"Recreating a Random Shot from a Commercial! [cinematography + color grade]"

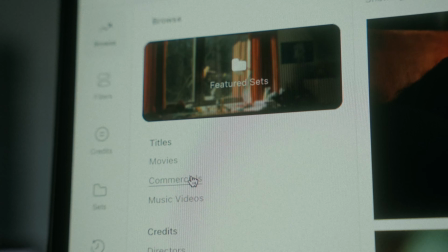0:00 In today's video, I will be going to a frame grab website, selecting commercial stills from big brands,
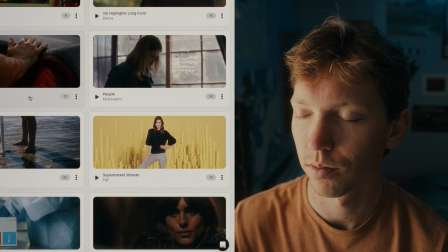0:05 closing my eyes, scrolling my mouse, and randomly picking a shot to recreate through cinematography and color grading.
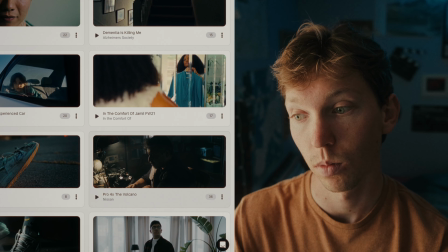0:11 And hopefully you'll learn something along the way. Alright, here we go. Okay, so here's the frame I'm going to try and recreate.
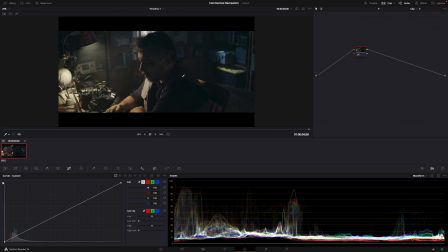0:19 It's actually from a Nissan commercial, but the first thing I like to do is bring it into DaVinci Resolve, and under the color tab, look at the exposure on the waveforms.
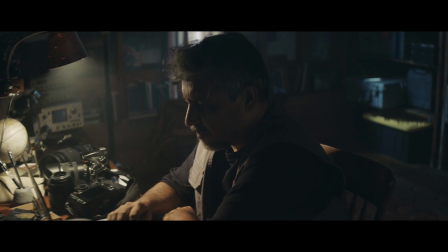0:27 I like to just see how the shot was composed, how it was lit, and how it was graded as well, just to get that in my head when I'm actually setting up the shot for recreation,
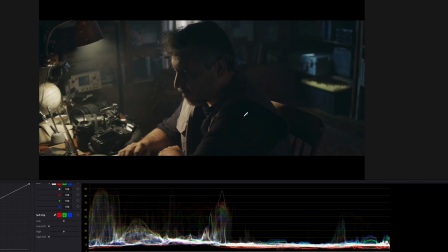0:36 or if you're just using a shot for inspiration. As you can see, it's a pretty flat image, a pretty flat grade. The blacks aren't even below like 7 IRE. Not having true blacks is something that's been pretty common in commercials lately, so I'm not surprised to see it here. And then the image is also pretty desaturated.
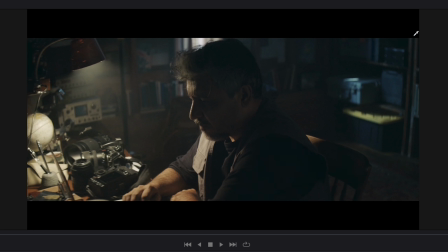0:52 So if we take a look at composition, you can see it's shot in a 2:35:1 aspect ratio, and our subject is pretty much center right in the middle of the frame. And now for a quick look at light sources. On the left side, you can see we have this practical light, which is supposed to be simulating and might be actually making a lot of the light on his face here and also on the table here.
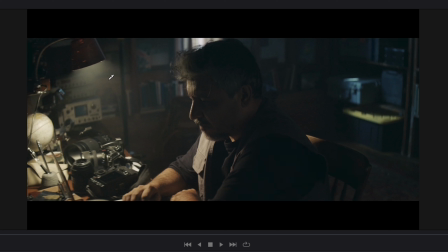1:09 And you can see it's a warm color temperature, probably tungsten, and it looks like there's a lot of haze in the air here. Another light source in the shot is this cooler color from this window right here pushing onto the back, creating this light spot, which might be a light from outside or just daylight, and it looks like it's a cooler color temperature, something like 5600 Kelvin.
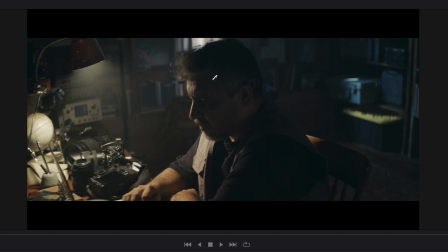1:29 And then on the dark side of our subject, it looks like there's a little bit of fill or bounce, something just to make sure it doesn't go to complete black on that side. So our key light is supposedly this lamp right here, but I wouldn't be surprised if there was another light above it, adding just a little bit more of a kick down to hit this side of the face and just make it look better and more wrapped around.
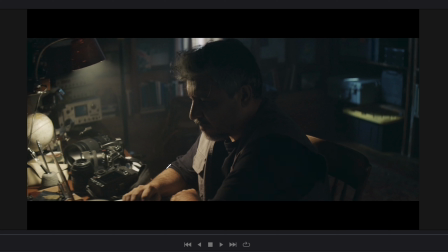1:48 So that's just a quick look that I like to do before I jump into recreating or shooting any shot. It's just nice to look at your inspiration and kind of analyze how they might have done it so you can apply those techniques yourself.
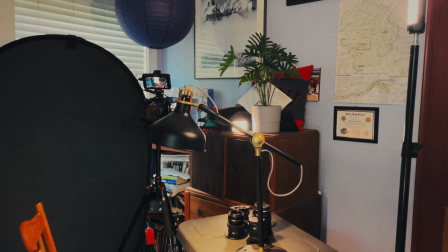2:00 Recreating the shot took a little bit of creativity, which is always fun,
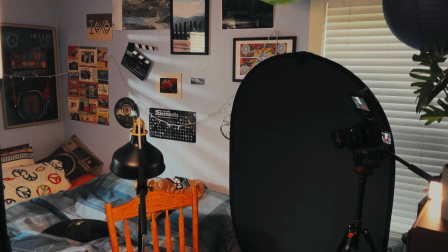2:03 and so I tried to make this work in a small space I could with a few lights and a makeshift table,
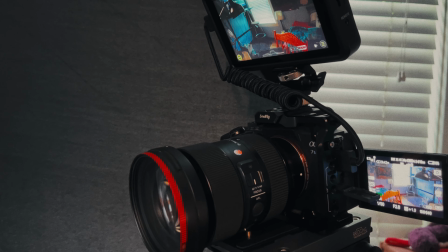2:10 as you can see here. So the camera I was using is the A7S III at about a 30mm lens with a Cine Bloom filter on the front.
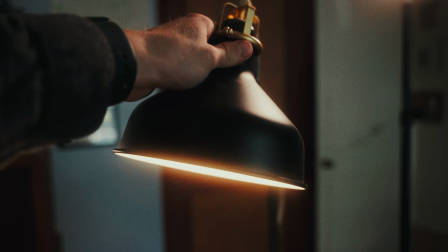2:18 The key light was just this lamp I had with a tungsten bulb inside of it. I just repositioned it around to hit my face how I wanted it, and then behind it, hidden,
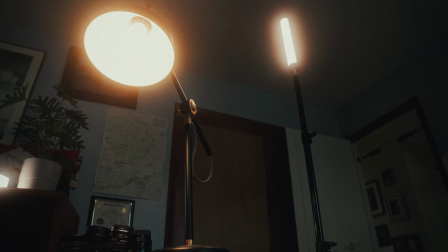2:27 I had a little tube light also set to tungsten, just adding a little kick of exposure.
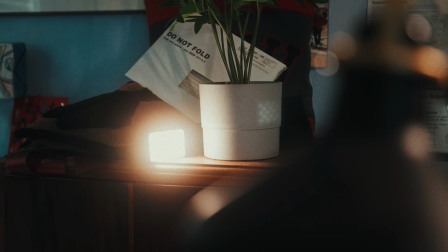2:32 On the other side, I had just a tiny little light at a super low intensity, adding a little bit of fill,
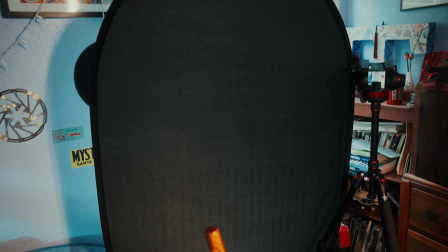2:37 and then I also had some negative fill behind that just to create more shadow.
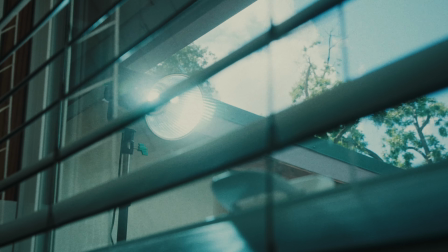2:41 And on the outside of the window, I had a spotlight with a cool color temperature shining through the window,
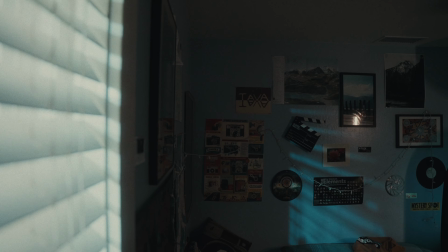2:47 hitting the back wall and just illuminating and giving a little bit of color contrast from that warm tungsten key light.
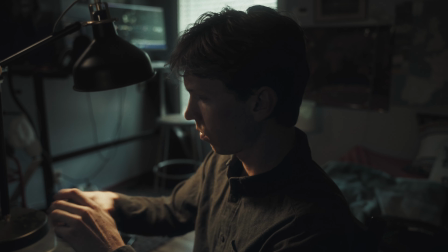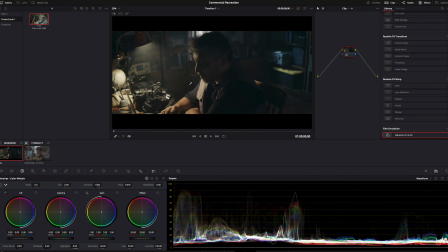3:00 Okay, so I brought my shots in side by side here. Here's the original I'm trying to copy, and here is my shot.
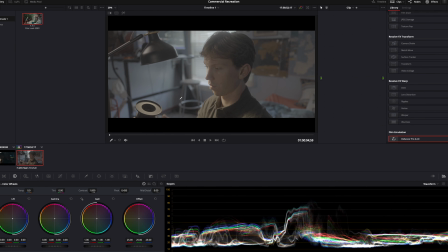3:06 Obviously the composition is a little off, not super stoked on how I composed it,
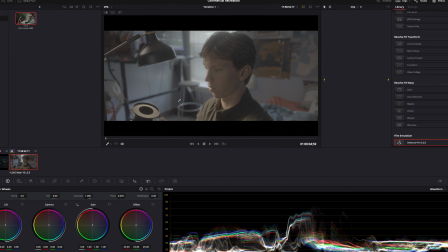3:11 but it was in a tight space, so I think the lighting is really what made it work here.
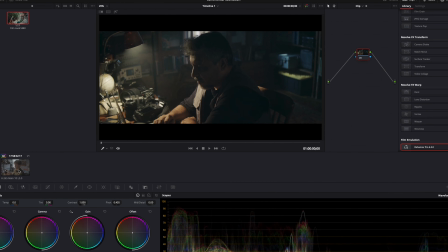3:15 So if we take a look here, obviously this one is graded and this one is in log, so we need to get to somewhat of a grade.
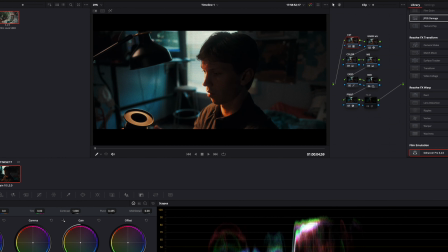3:21 I'm just gonna apply my normal look here. And as you can see, it is way too intense for this dark, moody shot.
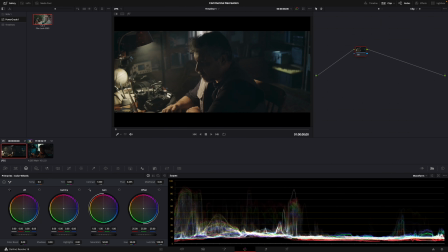3:27 It's kind of a Kodak 5383 film look. So again, this is the shot that we're going for, and this is what we have right now.
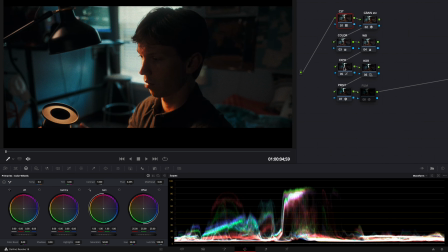3:34 There's a lot to do. So first things first, I can see our exposure and saturation are way off. So I'm just gonna go into the color tab here and bring down the saturation to like 30%, something like that. And then I'm gonna go into the exposure tab and try and match the exposure of this shot here, which again is pretty washed out in the shadows.
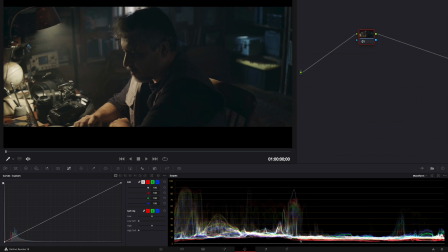3:53 So if I look at the waveform here, I can see kind of where it sits.
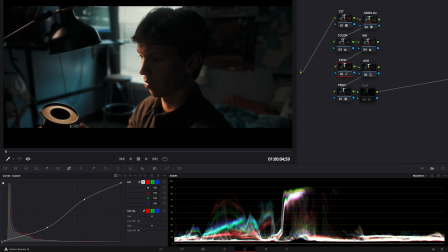3:56 I'm just gonna go over to my shot and just raise up this curve just a little bit to flatten out those shadows.